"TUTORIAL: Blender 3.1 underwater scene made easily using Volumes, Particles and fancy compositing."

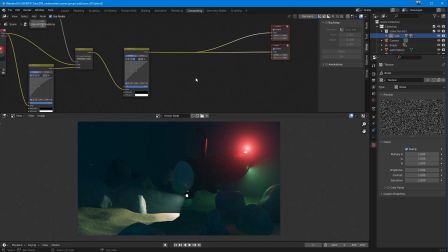[37:34]
What we can do as well, if you really want to be even more accurate, is to go into the color again, get the hue saturation value, drop that into there. Let's just move that a bit further across there. There we go. And we're not meddling with the hue, we're not meddling with the value.
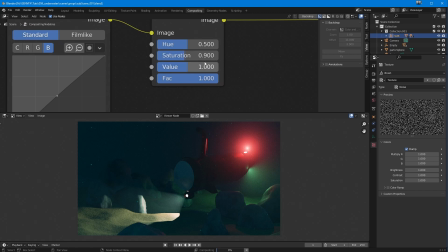[37:51]
This is with the saturation, and I'm going to set it just to 0.9. And what it tends to do, you can see what it's done there. It's just really gone right. That is a white core. If I push it up, you see, it just goes nasty red. It's actually not nasty red, it's just values, higher values of red higher than 1.
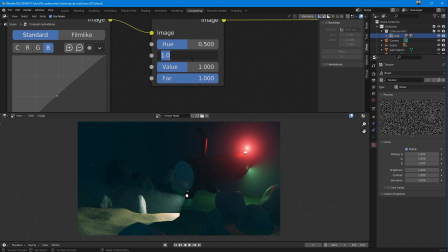[38:09]
So let's put that back again. So that was 1.95 maybe. There you go. That's nice. So it's just desatting it ever so slightly, and let's just press M on that. You can see a little bit of desat. Maybe that's a little bit too much. Maybe 0.987.
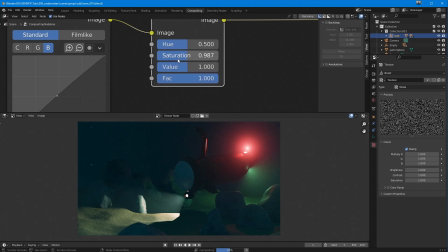[38:26]
Yeah, okay, yeah, I'm happy with that. So it's just not much, but it just takes a little bit out. Just desaturates it slightly, and that's always a good thing.
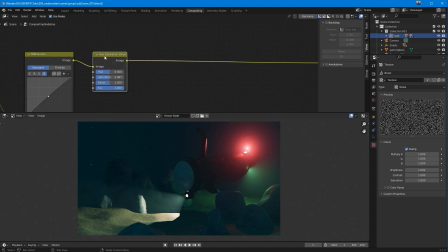[38:34]
Now, the best thing, of course, that we can do here right now is make it feel like we're looking at it still, like through like a glass or something like that, just something like the bottle of a Coke bottle. That's kind of that's the thing I always think of, because you always get that kind of like bit of distortion. What we really want is to
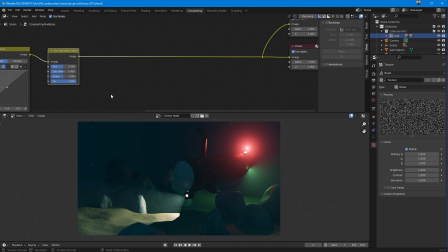[38:54]
add into this something that gives it a bit more quality, a bit more chromatic aberration in the corners. So like that whole thing about looking through glass lens. So I'm going to add in here, I'm going to go to distort. I'm going to put on a lens distort like this. I'm going to pop that on there. So the image has gone in, and at the moment it's doing nothing.
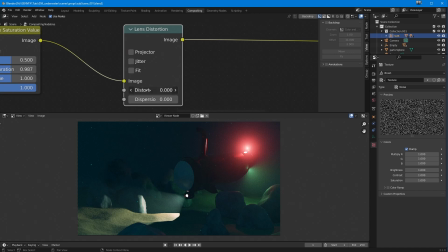[39:13]
So that that distortion amount, this is what we want to do. But we don't want to go to a plus number. I'm going to go to a minus number, a minus 0.505. Now, if I just turn this on and off,
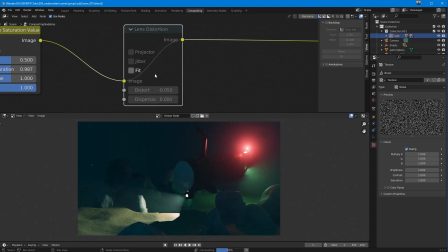[39:30]
you can see what I'm doing is I'm actually pulling out the edges rather than pushing in the edges. So it's kind of like stretching it in a curve that way, out of our bounds, rather than stretching on the inside. I prefer that, particularly with something like this, because if you were to turn the camera,
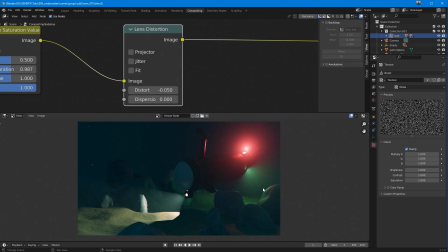[39:47]
you would see a little bit like a bit of extra sort of like bloat in the corners. So it's a pinchy bloat, if you know what I mean. And that looks really nice. So I'm going to go here to dispersion, and I'm going to put this on 0.1. And you can see immediately with the chromatic aberration that it enables,
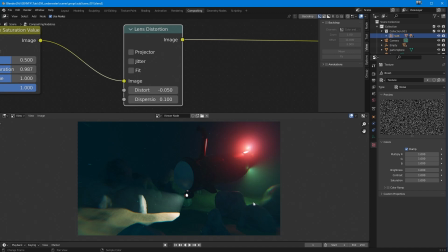[40:05]
that really pushes that I am looking at something that's underwater. It just really, any chromatic aberration will always make things look better. But in this instance, it's like I am looking through water,
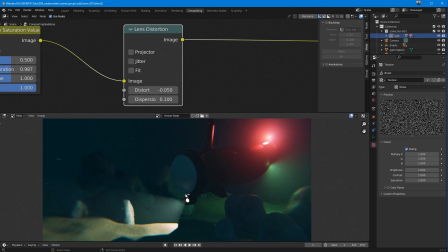[40:18]
and that immediately makes it feel more realistic, more watery.
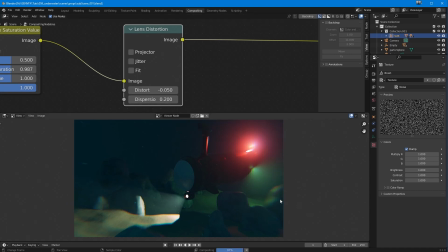[40:25]
I like that. So if I put it at 0.2, look at all of it now. It took a bit longer, of course, but that's really quite heavy. But but even I think 0.1 is too big for this. I'm going to 0.05. So it's just some in the corners, and I think that's really nice.
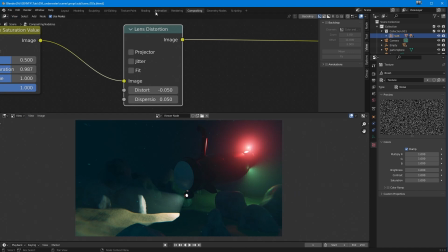[40:43]
Basically, I'm also going to do one final thing, and this is just a little extra, sort of like. And the major reason why I'm doing this extra is because the
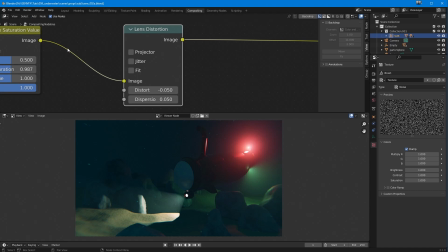[40:56]
particles are if you are moving around inside of this scene, the particles can be quite big and full in camera and look a little bit odd. So let's go back to our scene. Let's go back to the shading so we can see this here.
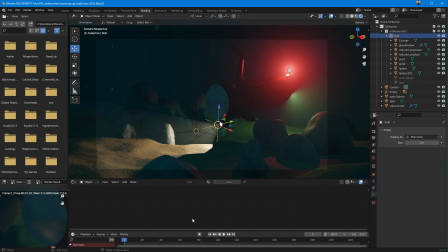[41:09]
Because you won't see what we've just done in comp here, you'll just see what we're going to do after in comp when you do the final render. So if I go back here and let's pick my volume cube. Let's go back to the particles, and I think that's a fair number. Yeah, that's a fair number. But as I say, you've got some biggies in here.
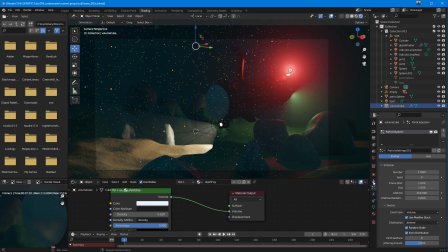[41:27]
So what I'm going to do is I'm going to go to my camera, which is over. Oh, there you go. Wrong collection. There we go. There's my camera. I'm going to enable the depth of field like this.